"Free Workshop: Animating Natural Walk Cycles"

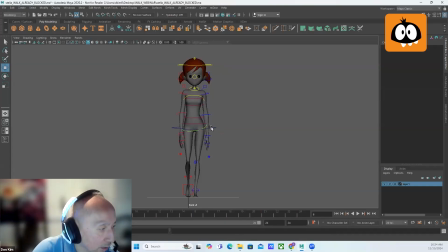So we have more TX shift on the cog, which is the torso, and then we have more RZ tilt on the hips, on the IK hips, to help, again, to sell the fact that there's weight being bared on the weight bearing leg,
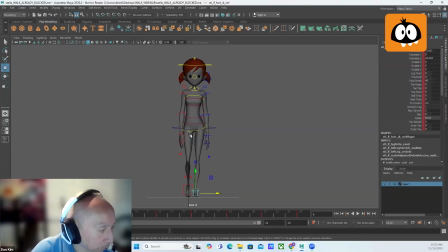and in order for her to maintain her balance. And then we go into the extreme up. So at the extreme up pose, this is where she starts to ease out. So she's starting to come out of the weight shift because now she knows she's going to, remember we talked about before in the side view,
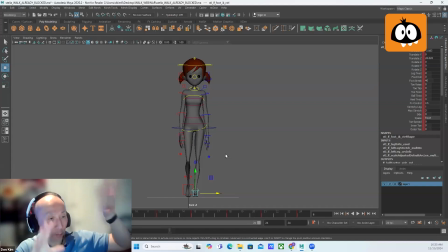she's off balance at the extreme up on the profile view because she knows she's going to take the step. So same thing here. She knows she's going to take the step. The next pose is the contact pose. So she's already starting to kind of come out of the weight shift. She's not fully out of it.
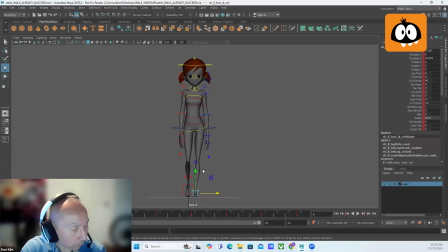She's just probably coming out like 75%. And so we're going to have a reduced value in the TX. We're going to have a reduced value in the RZ. And then back to contact, which is right here, everything zeroes out again.
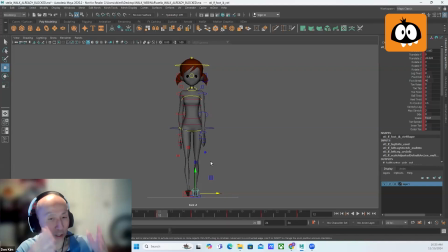Because at this point, at the contact pose, both feet are hitting the ground. So it's able to support the weight equally on either leg. So there's no
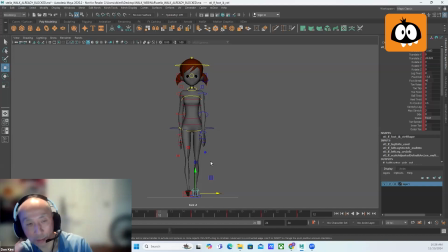physical motivation for any type of shifting or tilting, because before it was on one leg, so it made sense that she shifted her weight over to that side in order to maintain her balance so she doesn't fall over. But once both feet are on the ground, you don't need to have any type of shifting or tilting.
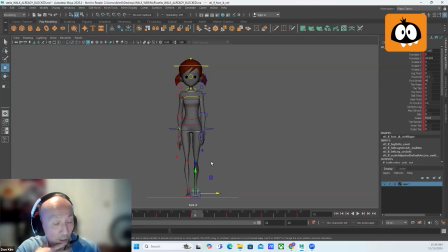The extreme down, the reason why she has some shift and tilt here is because, again, she's setting herself up for the next step. So she's already starting to shift her weight. It's not that she has to because both feet are on the ground. She's just kind of setting herself up because in the next pose, the foot comes off the ground, right?
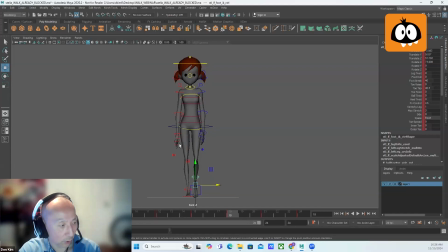So she's already just starting to shift her weight at that point. So I'll just play this through. Let me just go to profile again. I'm just going to play it through a few times for you guys to look at.
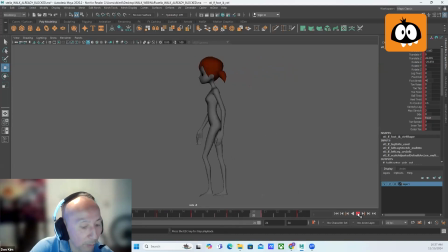So this is a blocking pass, step curves. And let's look at it from the front so you can kind of see the way that she's shifting her weight.
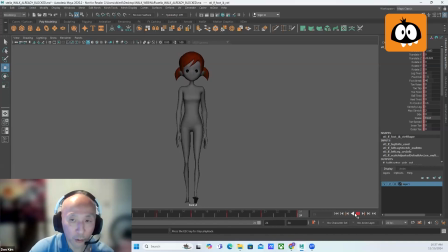So it's not super broad, right? You don't want to go too crazy with the weight shift or the tilt. Again, we're trying to animate something natural. We're not trying to animate anything that's overly stylized or overly exaggerated. We want to try to keep it natural. There is a degree of exaggeration in it, however.
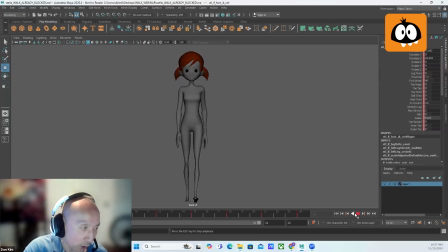When you see people walk, you don't really notice all the stuff that's happening in this walk. But we take all that information from the reference that's actually happening in real life, and then we just kind of push it a bit. We kind of exaggerate a little bit so it reads better. It works better for the character.
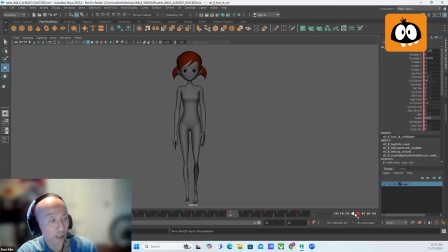This character's proportions are a bit more stylized, so it kind of works better for that. And it's also just stronger, like a stronger movement, stronger motion, and the mechanics play a lot better if we just kind of tweak it, just give it a bit more of a push.
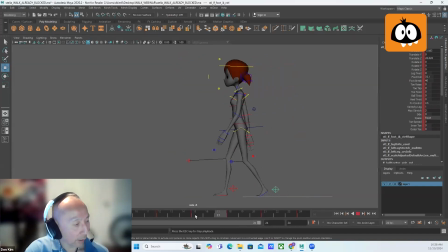Okay, so let's have a look at the spline version now.
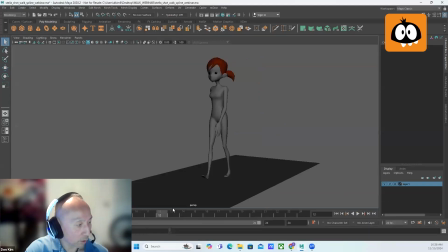So this is the spline version. So let's talk a little bit. Remember, I was talking a little bit about the leg swing, how it's kind of easing into the straight leg.
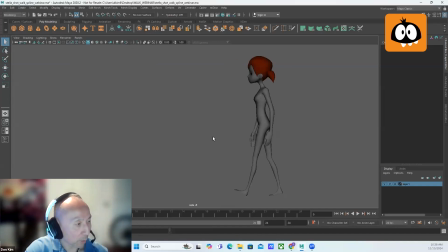So we're going to look at that, and hopefully this will make a bit more sense to you as I'm showing you what's happening here. So if you look at this back leg, let me just zoom in a bit. So if you look at the back leg here, from this pose, the contacted extreme down, all that's happening is that that leg is growing in its bend.
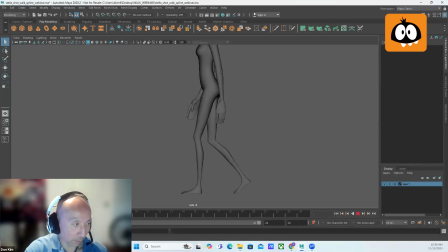So is the front leg. They're just growing in its bend because, the weight of the carriage is pushing down on legs. So obviously the legs are going to bend, right?